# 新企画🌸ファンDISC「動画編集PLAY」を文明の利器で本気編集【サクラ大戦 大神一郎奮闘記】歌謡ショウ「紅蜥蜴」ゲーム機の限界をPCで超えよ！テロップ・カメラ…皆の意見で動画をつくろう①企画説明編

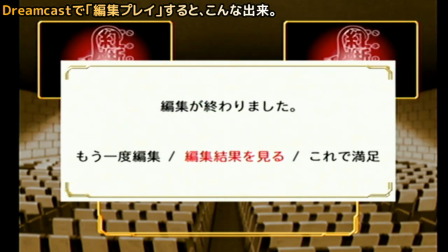グラデーションのように変わっていくみたいなこともできないのであまり綺麗な編集には決してならないんですよねちょっと見てみましょう
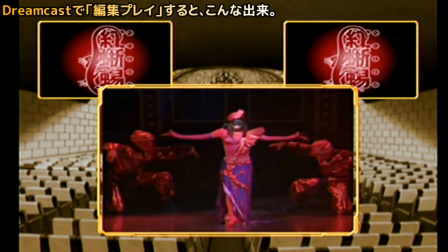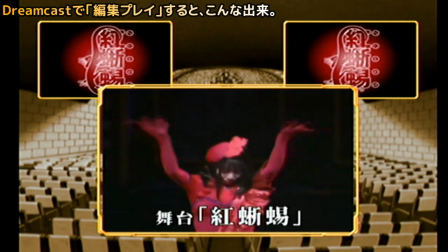ここは綺麗だな
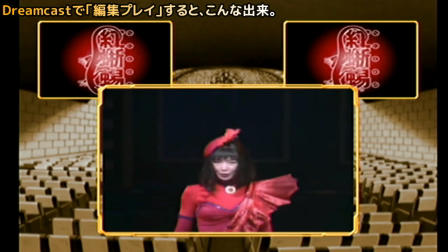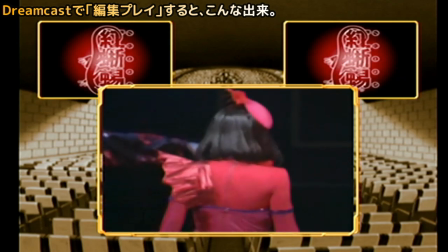こうやってキャストの名前がパッとつくといいよね
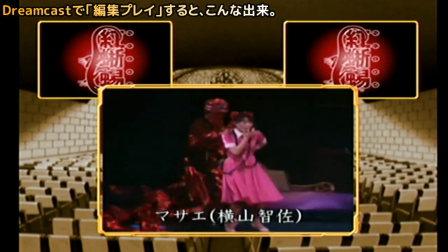これも前景が見えるいいねいいねマサエが登場するところに切り替わる
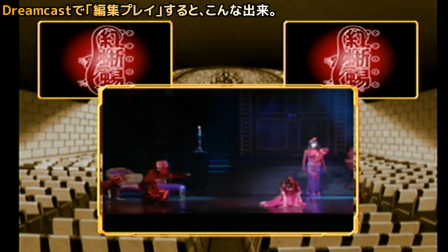これは上手にできましたね元はいいから多少拙い編集してもいいけど
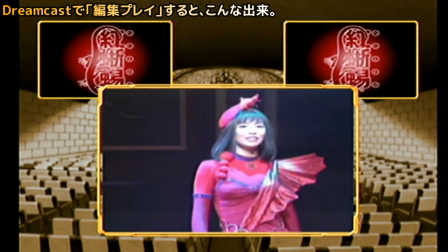ちょっとこれはね引きの時間が今長かったね
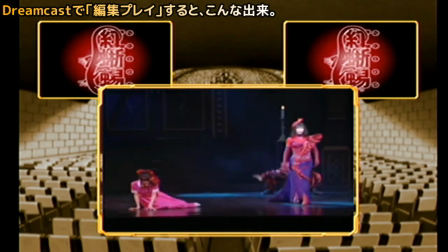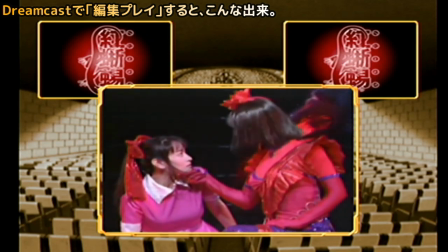この説明するとこもベニトカゲに寄せたかったねここねそうそうこれもっと早く二人の顎をつかんでる時の
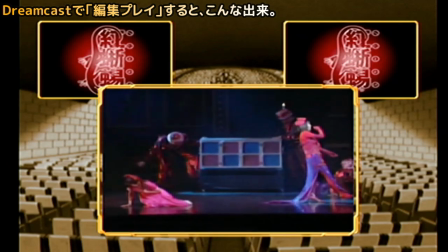ベニトカゲの表情も見たかったよね
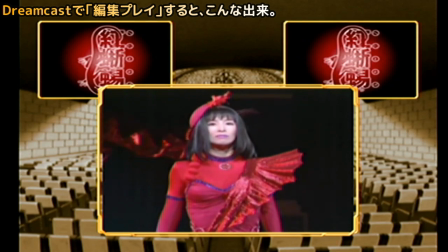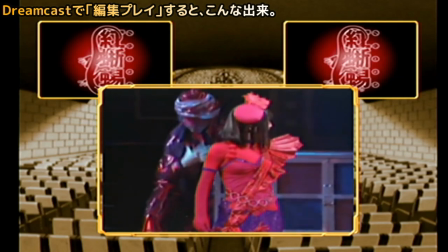ここもマサイにもうちょっと早く切り替えてハッハケチさんっていうところを顔を寄せたいよね
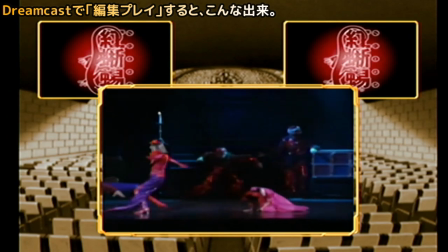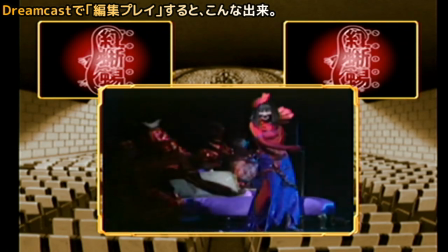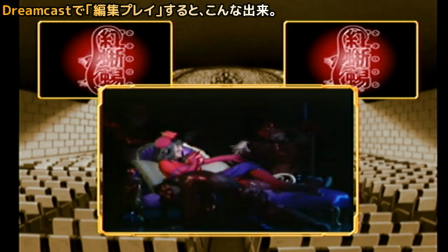でもこれは大きく悪くはないけどでもなちょっとカメラの
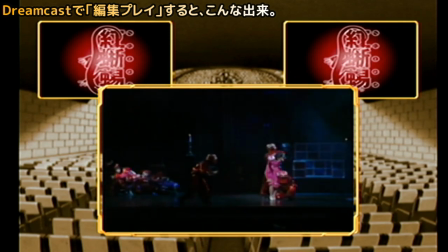切り替わりが忙しいかもしんないねもう少しこの引きのカメラのところを長くあーこれこれこれさっき失敗したなってところだね悲鳴を上げるところはマサエにスポットを当てたかったね
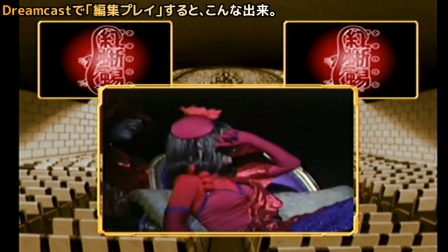ベニトカゲが不敵な笑いをしているところ
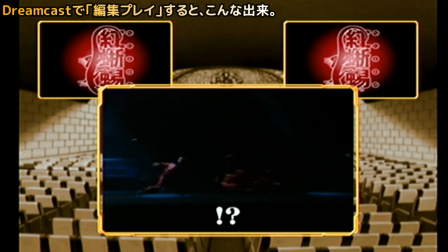も注目したいけどマサエが人質として捉えられる箱に
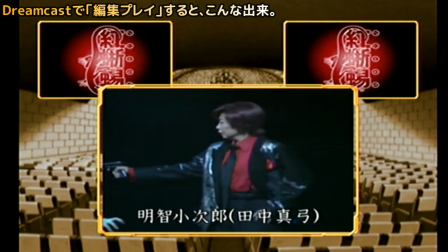入れられるところも映したかったねできればこのテロップも
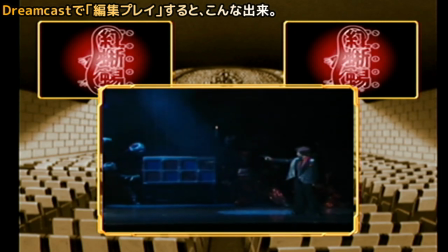もうワンテンポ早く映したいよねこれもちょっとあまりいいカメラじゃないな
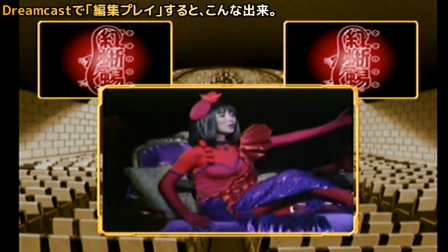この2人がやりとりしてるっていうのをね見せたいよね
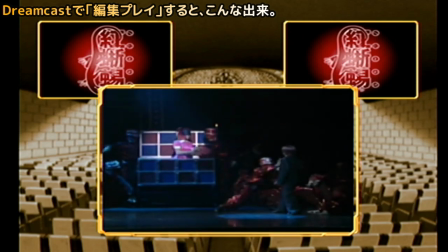ズームしてマサエだけとかベニトカゲだけになってるけどこの距離感ね今ベニトカゲやっとここで見えてきたけど
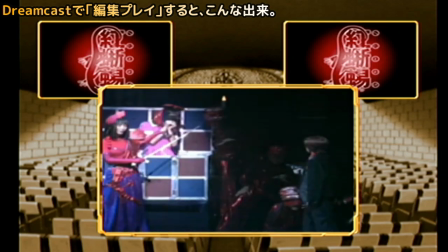ステージのもうちょっと敷きでどのぐらいの距離感でアケチとベニトカゲが
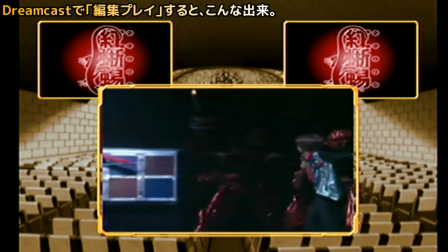引き迫るやりとりをしているのかっていうのを見せたかったよね
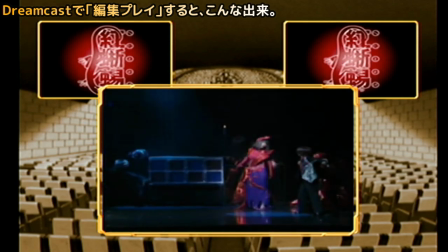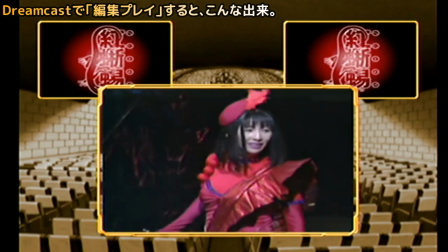結構これ見いっちゃうね
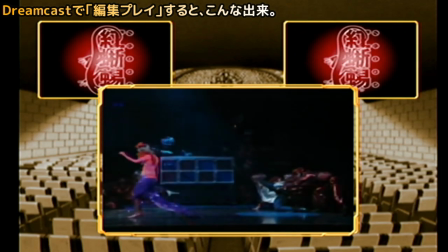武器を捨てて取引に臨んだにもかかわらず
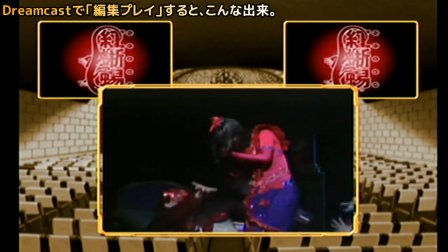マサエがやられるというところをどう移すかだね
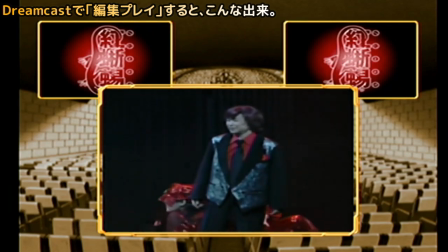結局第2のヒーローとして少年レッドが出てくる
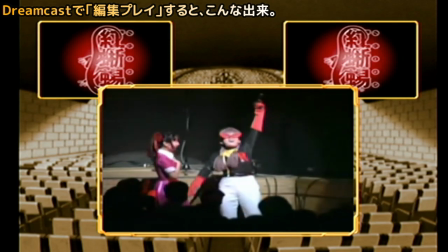黒いコルトとともにねここでリコーラン
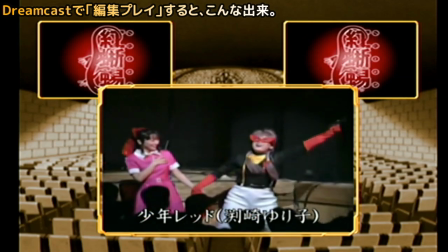フチサキユリコってパッて出したいけどこの時のタイミングだこれ良くなかったね
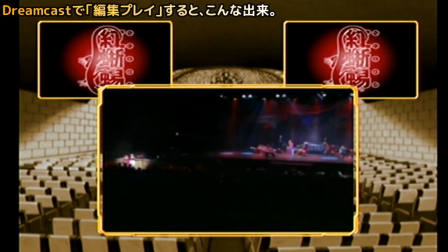サクラ笑ってない?
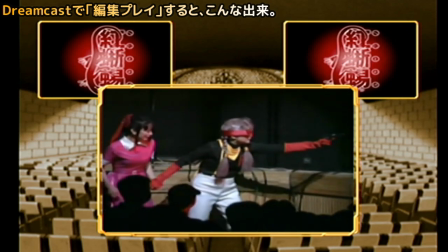マサイさんを頼んだよ明智さんあとお願いします任せたまえ これもなぁ
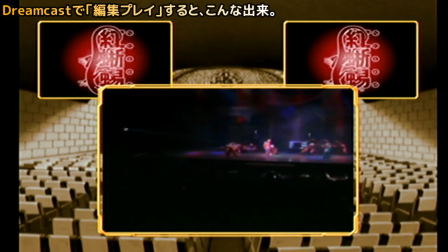レッドと明智のやりとりっていう感じを出したいんだけどどうしてもレッドだけが
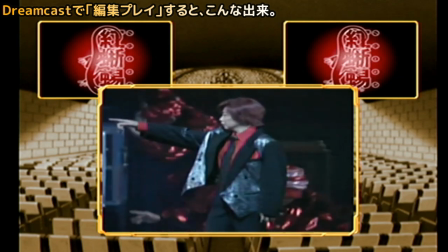映っちゃうか舞台全体過ぎちゃうかなんだよねこれ難しいんだよなぁ
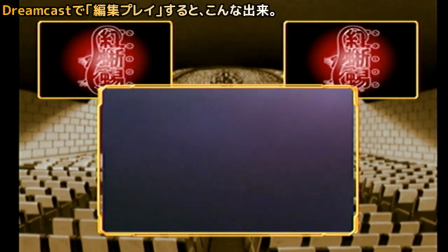これがドクロ x の9 登場シーンなんかコスムークが
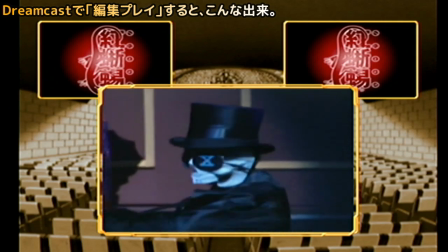ちょっと 煙すぎるんだよねー
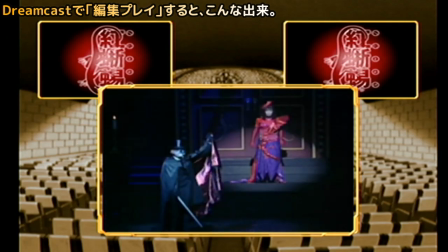このドクロXかっこタガノウララっていうところももうちょっと早く出したいしね
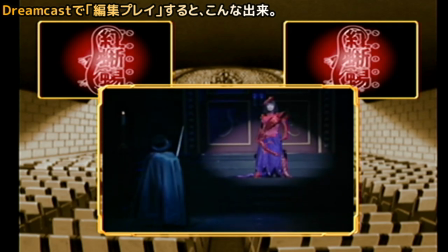ここは3人映したいんだよねできれば
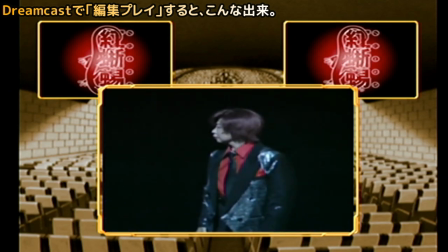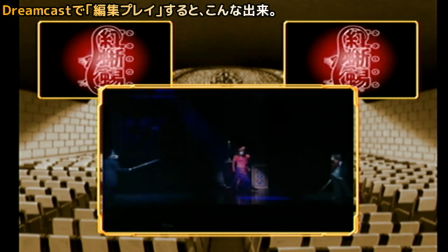うんうんこれ緊迫感をどう出すかですね明智ドクロX引き
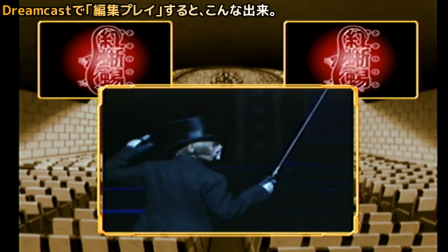紅トカゲがこれ様子を見てるってところを映せるのはいいけど今のみたいにベニトカゲをヒュッと
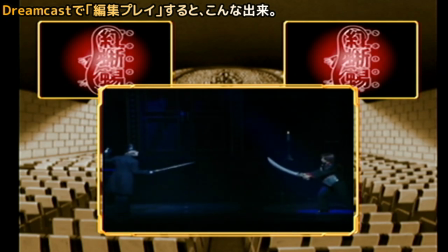カメラワークの都合上消えてしまうっていうのはちょっと編集ではカバーしたいよね
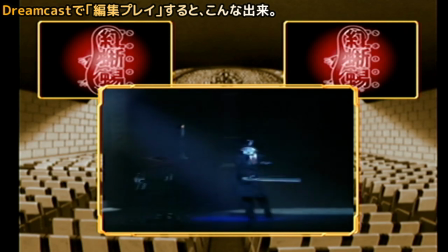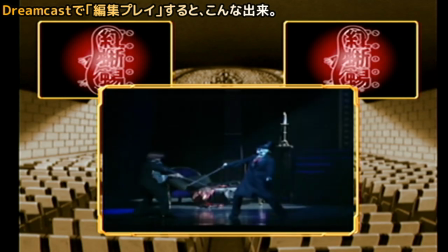これもなちょっともう少し睨み合いが続くかなと思ったけど
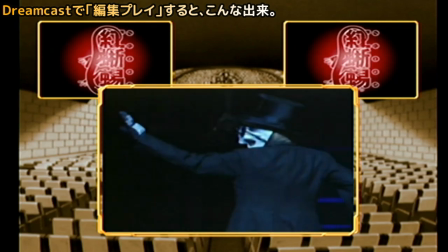切り替えたらもう剣を振り始めてたのでちょっとこの編集では良くなさそうですね
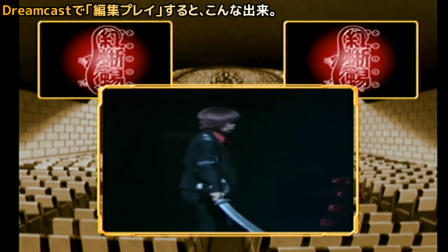これはいいんじゃないかなアケチドクロXここでアケチに戻る必要はあったかなあんま2往復したんだな
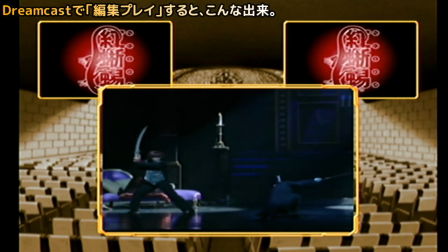どうしても照明が当たりきってないところがあるから
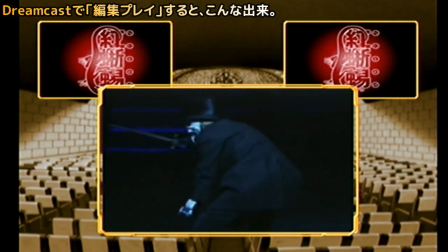それも編集でカバーしたいよね暗くて何が映ってるかわからないっていうシーンが
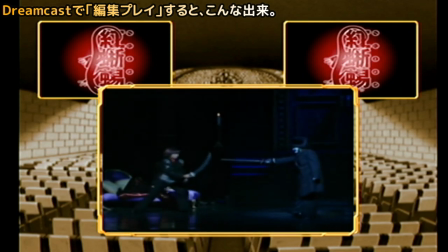ありすぎるとあんまりね
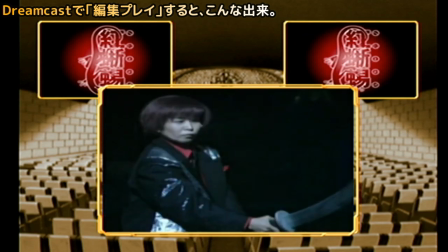舞台なんだろうなDVDとか舞台公演の映像配信みたいなのだと
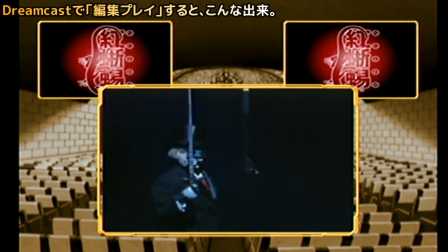ちょっとイマイチになっちゃうよね
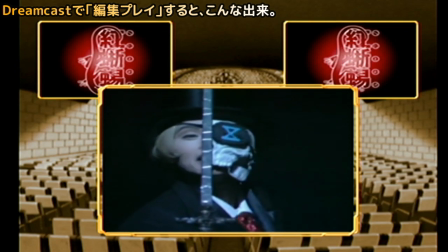ここは1回引いてしまったけどそこまでしなくていいのかな
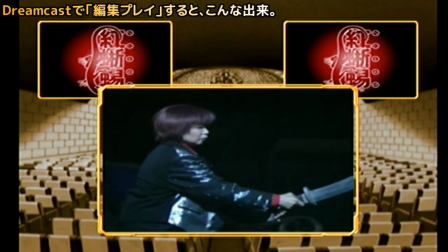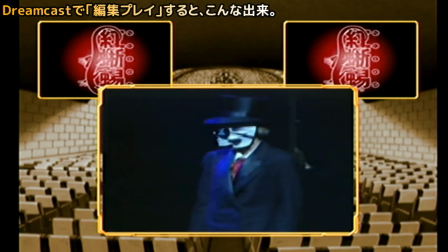これどう演出するからやなドクロXの仮面側に今客席側がなってるから表情が見えないんだよね
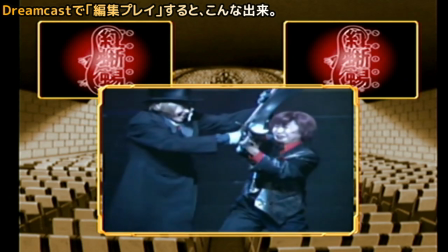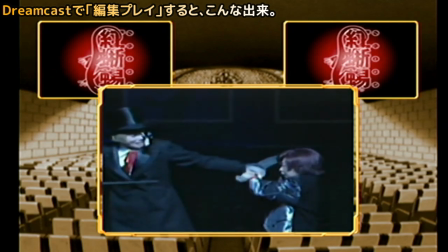ああいうハーフの仮面つけるの難しいよね演技が限定されちゃうじゃん
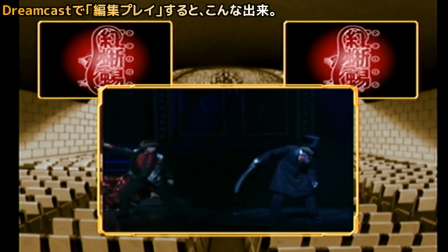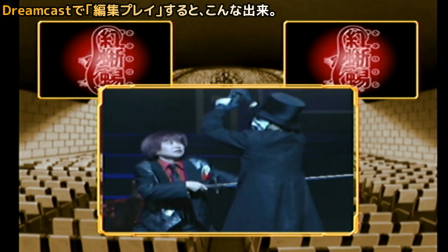ここねここ失敗ポイントだったんだよなグサーをここのカメラにしたかったんだけど
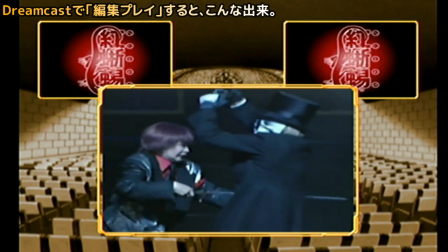ちょっとドクロXの背中のカメラにしちゃってんだよな
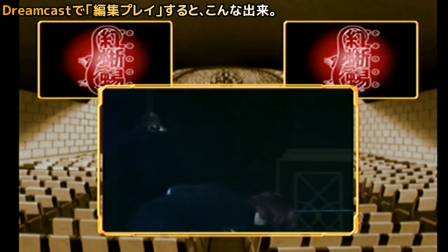ここもなもうちょっとコジローに映したいんじゃなくて
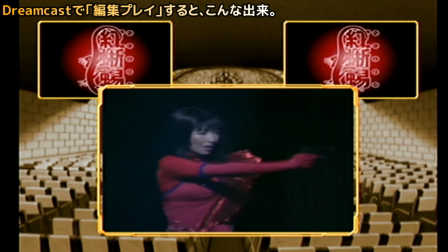2人が映ってほしいんだよなでこの相手がドクロXからベニトカゲに変わるところも
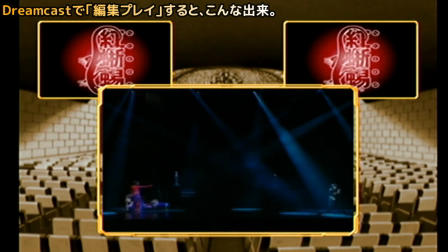ベニトカゲに切り替えをもうちょっと上手にやりたいここはいいな
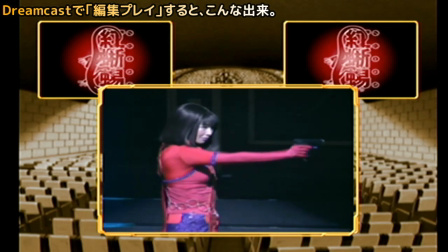じわりじわりとベニトカゲが銃口を開け地に近づけていくっていうのを
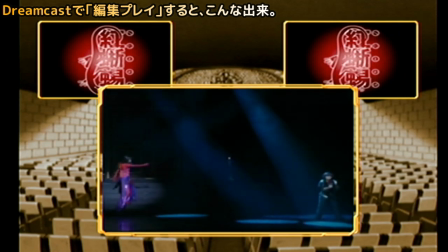もう一回引きが早い段階で欲しかったな
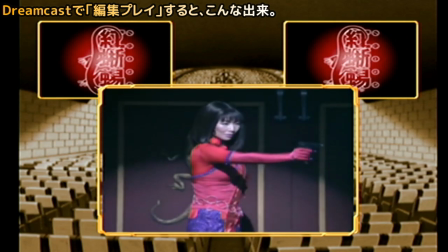あーこれどうやるちょっと編集の仕方をね
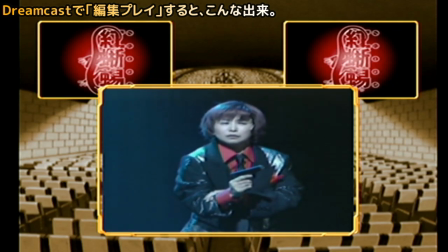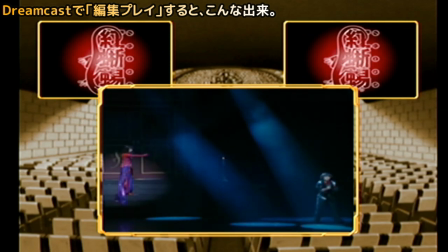ここからの下境に入るところをうんこれでいいんだよねここはねこの2からをどうするかな
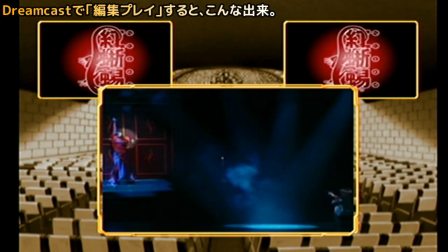これはここでいいね二人の動きが両方分かる方がいいよね
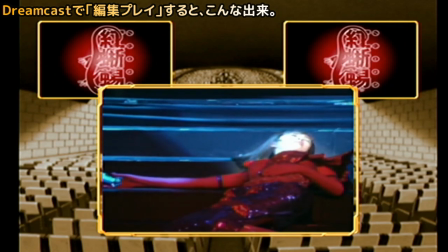ベニトカゲが明智を撃つことをためらってしまったシーン